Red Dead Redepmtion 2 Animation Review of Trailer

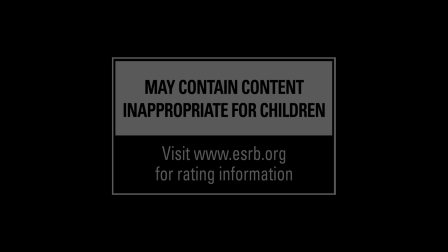1s
what's up guys many of you have been asking me to check out red dead redemption 2 trailer
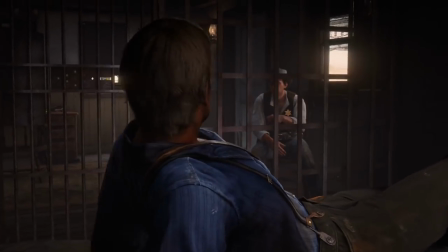6s
and that's exactly what I've done today so before we even get into
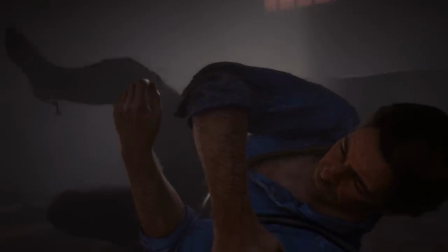11s
the animation let me just say this game looks like a movie this game looks
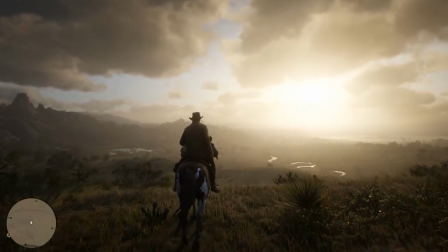16s
absolutely beautiful never hurts to have a great animation
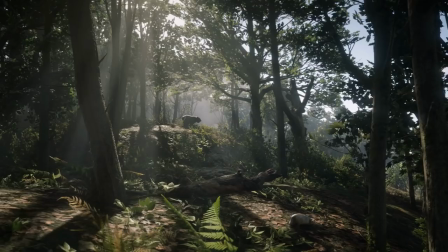20s
but great animation that's beautifully rendered out just a little tip right there now within this trailer there are a lot of
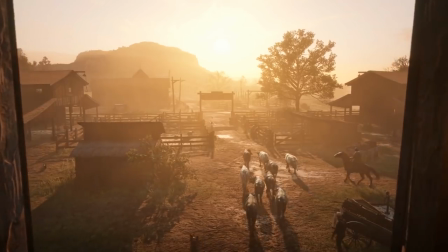26s
horses and there are a lot of quadrupeds And I have to say quadrupeds are probably the most difficult things to animate.
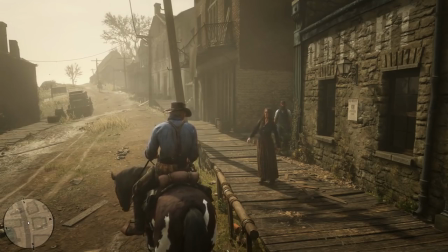32s
And one of the reasons is, you know, I'm not a horse. I don't know how many horses there are that are animators.
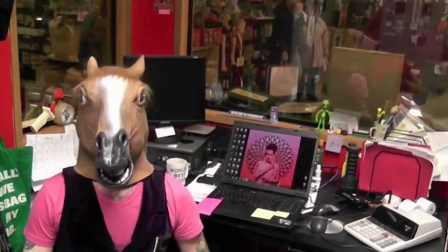39s
But it makes it difficult to act out a scene.
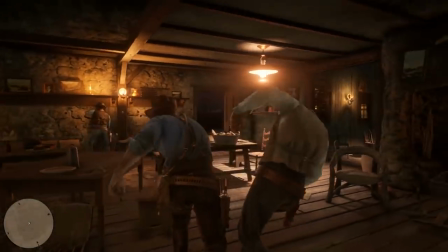42s
So if a horse is injured or you have a quadruped that has to walk a certain way or turn around, it makes it a little difficult because guess what?
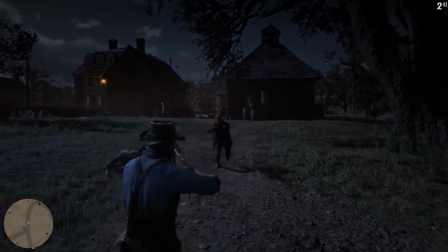51s
You don't get to just turn on your camera and record it. You have to look out and search for footage. the next thing is is that there's a lot of weight that's being shifted and you have
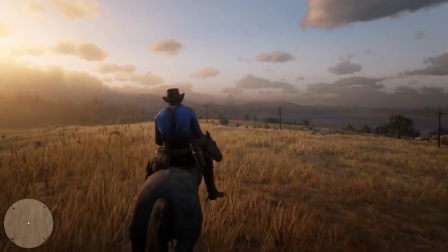59s
to know where that weight is in order to really sell the movement and when it comes to horse you have a walk you have a trot you have
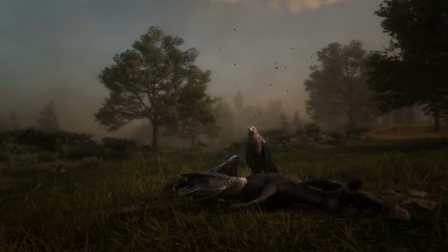66s
a gallop and not only do you have those animations but you also have to be able to blend between those animations while selling weight so there's a lot on
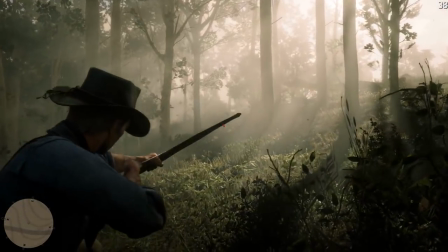73s
the plate when it comes to a quadruped and that's really where you're gonna see you're beginning animators versus your more experienced animators when it
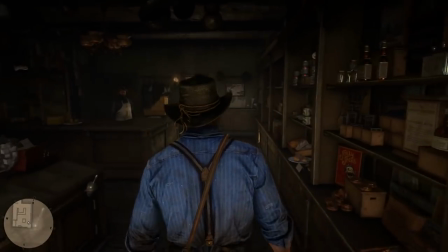80s
comes to animating a quadruped so moving forward going to the first shot that I like it's going to be the shot of Arthur on the horse.
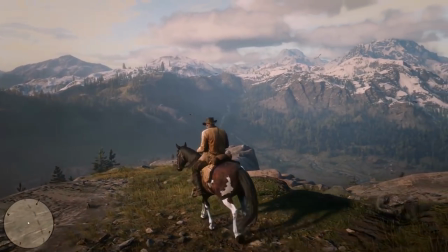88s
If you look at the shot there's a lot of overlap on the bags on the horse selling the weight.
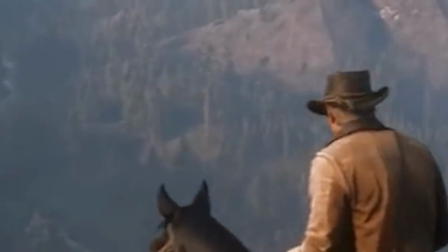92s
There's even overlap on the I guess the little band around Arthur's hat if you look really closely which I thought is it's a beautiful detail.
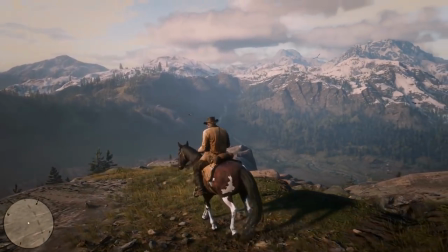100s
His body is reacting to the steps that the horse takes. You guys have to understand this isn't a cut scene this is actual in-game animation.
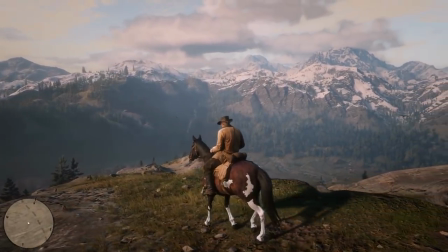107s
This is a cycle and it's really it's really impressive to see such weight and such detail being shown in this cycle next
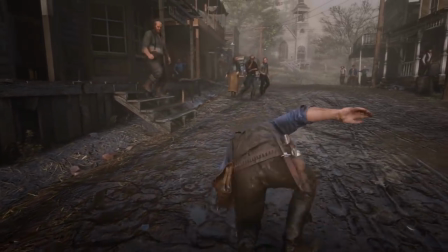115s
up in the trailer it's going to be honestly the only problem i have in this whole trailer and that is going to be when when arthur is thrown out the window
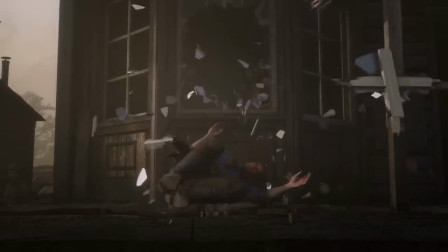123s
the animation is great right but the problem i see is that his face when it transitions into actual gameplay out
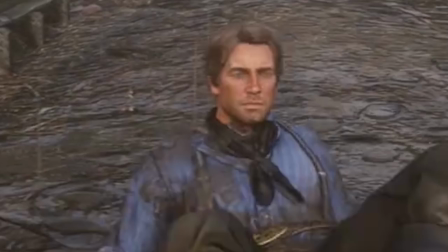131s
of the cutscene his face goes completely blank if you look at the cutscene you know there seems to be some angst on his face you know from you know being thrown out a
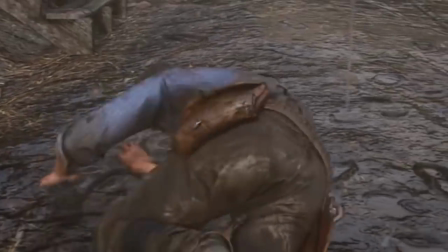139s
window of course and then as it transitions into gameplay his face is just is just completely blank just like almost like t-pose blank like nothing
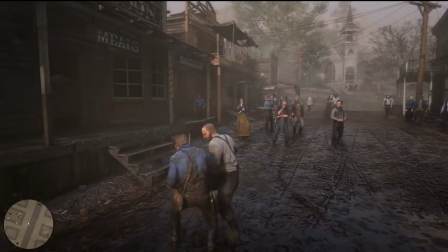147s
is going on there i wish they could you know in the finished product they they you know address this and show some some facial animation in this
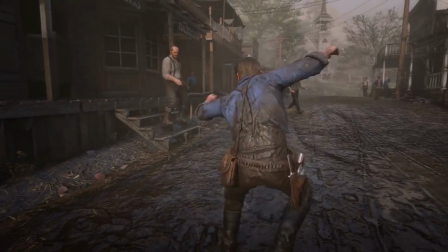155s
scene that's the only thing that really stuck out and honestly this whole trailer because everything is really nicely done this now leads us to my favorite shot
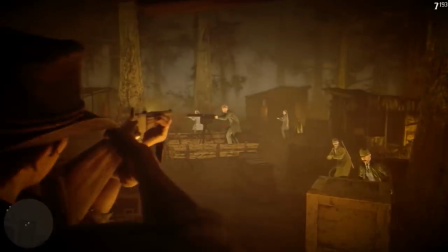163s
of the trailer and you know there's nothing really fancy going on but the detail the devil is in the detail there is so much character shown
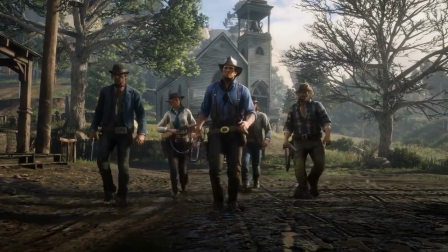172s
in these walk cycles if you just to just to go through them if you look at the girl right the girl she has two hands on
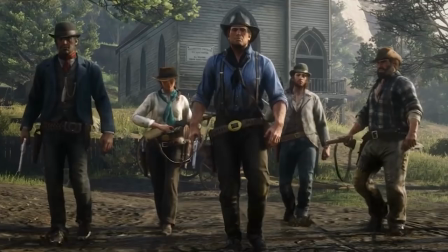179s
the rifle she's the only person in this entire scene to have two hands on a rifle her hat is down um the brim is down you can't
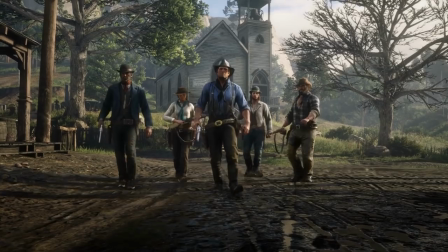186s
really see her face until the end of the walk um there's a lot of character there right she's having it not on she's not holding up and uh up
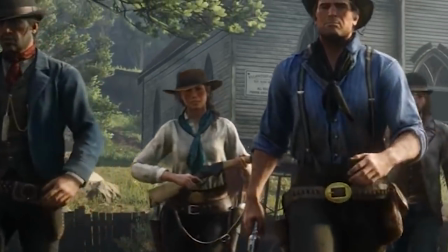193s
on her shoulder or anything like that it's out in front of her right as to shield her as to protect her uh the guy
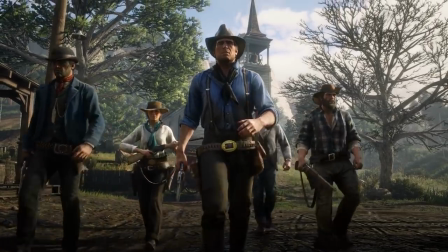200s
next to her his rifle is on his shoulder he has more of a cocky uh loose walk to him now the guy next to him you have this big
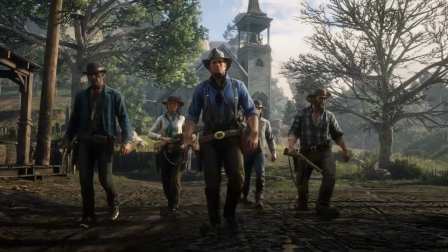207s
brute type character who's holding the rifle with one hand right he's he's cocky as well um you have this big movement with his left
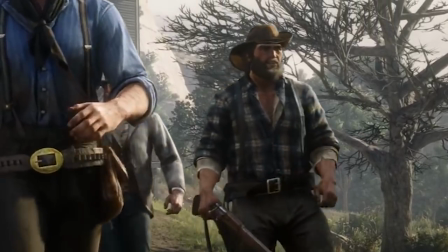215s
hand as he starts his walk cycle it seems as though he was talking maybe to someone uh before this cut but he's not even
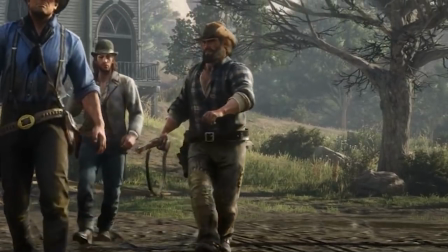223s
really paying attention to where he's walking because you know no one's gonna get in his way you can tell that by his walking by his demeanor now this goes
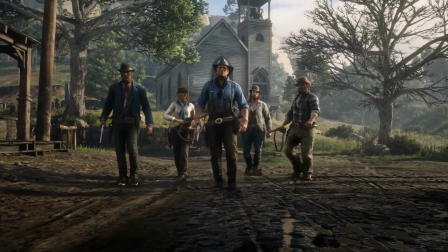231s
to the guy next to arthur now he has a revolver similar to arthur but if you notice his walk it's very right it's very tight
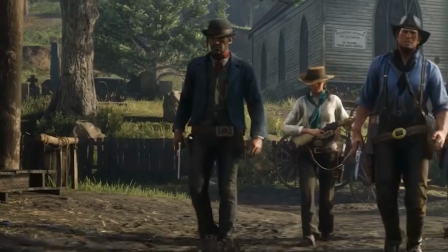238s
you know his clothes are similar to the guy with the with the with the rifle on his shoulder but you can tell his demeanor is very different this
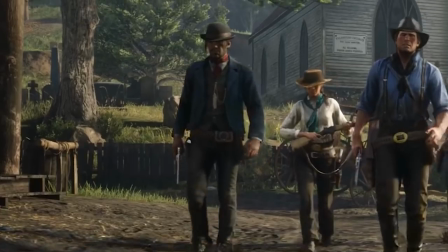246s
guy is not playing around he means business he's going there for a mission and that's it.